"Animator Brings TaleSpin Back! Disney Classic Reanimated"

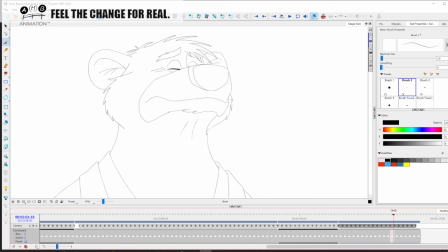[12:47]
And it's a bouncing ball trick. We're going to bounce up into it. And we're going to have some hang time here, but not too much, because we don't want to hang on the distortion. So maybe just one frame in here, and then we're going to come out of it quite quickly.
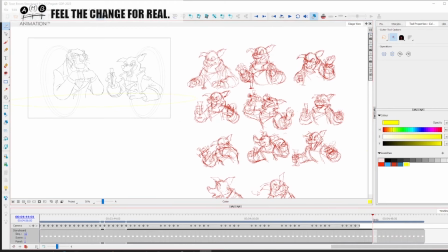[13:04]
So we've taken the thumbnails and we've just looked at them in action like that, right?
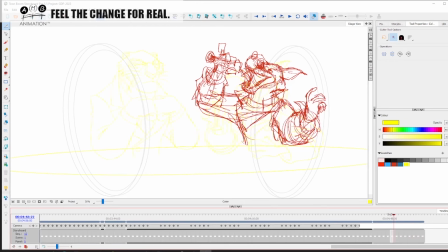[13:13]
And we can see that already we've got animation, almost animation going on here, right?
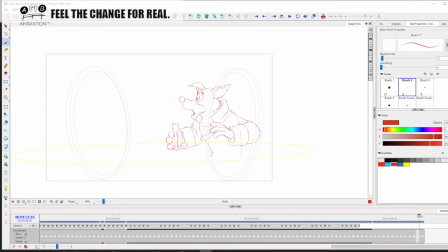[13:18]
We have taken those thumbnails and we have made extreme animation out of them. So if we look at this, we can now see what it looks like after I've roughed it out. Okay, with the secondary action and the keys. So these are all keys, right?
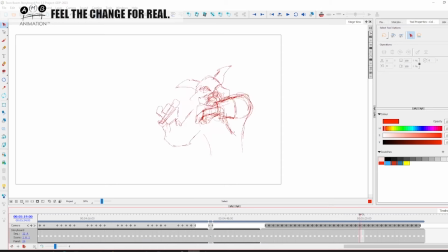[13:36]
Keys not even broken down yet, right? The breaking down is when I will work out my timing even more, right?
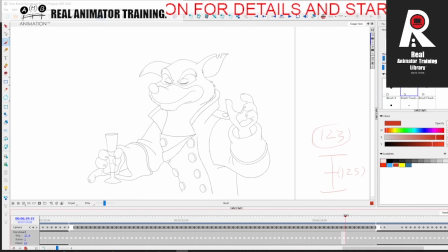[13:43]
So these are keys and extremes. And you can see down here, where is it? Oopsie, let me press my space. I've got two charts. I've got one chart for the head, and one chart for the hand and the glass.
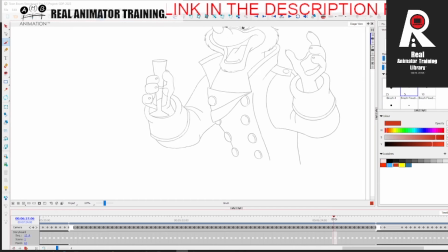[14:01]
Now some of you in the Real Animator training library remember the heavy ball effect, where the ball is up here. Let me draw on this layer. The ball's up here, it immediately drops to the ground, and then it kind of staggers,
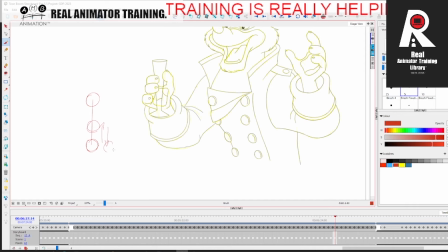[14:17]
so it goes up again, and then it goes back down to the ground, and it goes halfway up again, and then it goes back down to the ground, and then it goes halfway up again and down to the ground, and we get this kind of bum bum bum bum kind of feel.
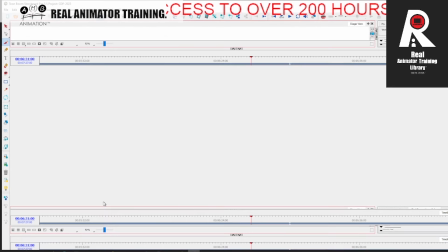[14:29]
Maybe I was right. Maybe my chart was right. Looking at it, maybe it needed a little bit more.
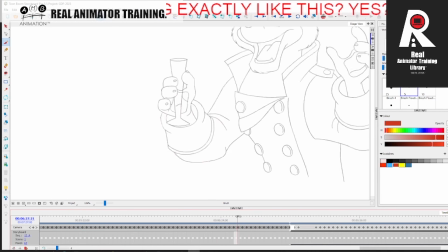[14:37]
No. That little bounce gives it that little effect, you see. So now, while this is happening, I want you to visualize this thing as a whole. All of the rest of him will be just slowly
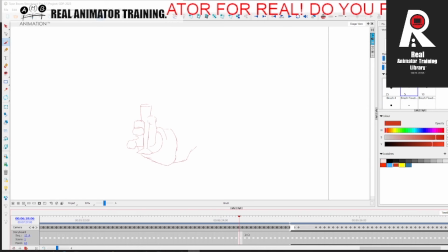[14:52]
moving into position between here and here, right?
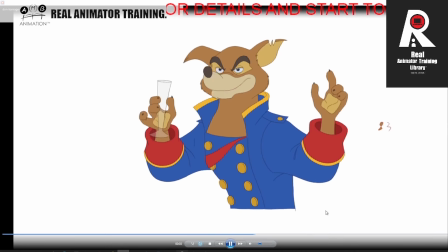[14:57]
So you see, reaches for his drink, he drinks, and he wipes his mouth and notices something and looks.
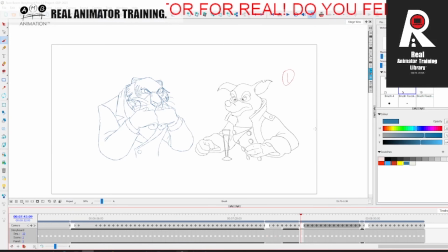[15:05]
So we're animating two characters together at the moment, but I'm not going to talk so much about the staging between the two, but I've been blocking out the Shere Khan main poses in relation to the poses that the Don Carnage character
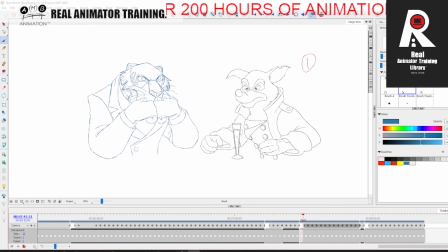[15:22]
is acting. So Shere Khan is deep in thought. He notices Carnage sort of looking at his drink and smelling it, and he's sort of looking at him in a very sort of unimpressed way, and he watches him raise his glass. Then he's really uninterested.
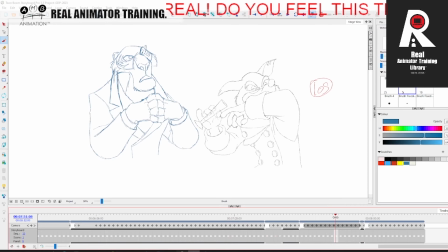[15:41]
He turns his head and is just sort of like bored out of his wits, and then he turns again to see Carnage behaving rather brutish, wiping his mouth with his sleeve. And basically Shere Khan kind of like decides to open
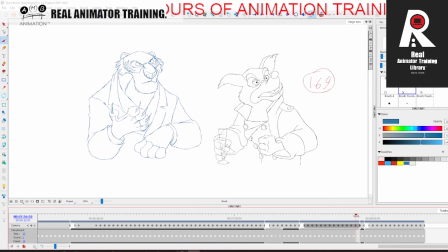[16:00]
his claw and gesture to Don Carnage where to be looking. Now we can see that the little downward antic or anticipation or is really helping that movement as he rises up out of his chair, right?
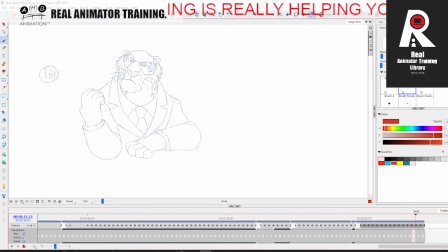[16:20]
And we can see I'm going to really enjoy breaking all of this stuff down. So hopefully that gives you an insight. Remember, the bouncing ball. That's why I make such a fuss about it.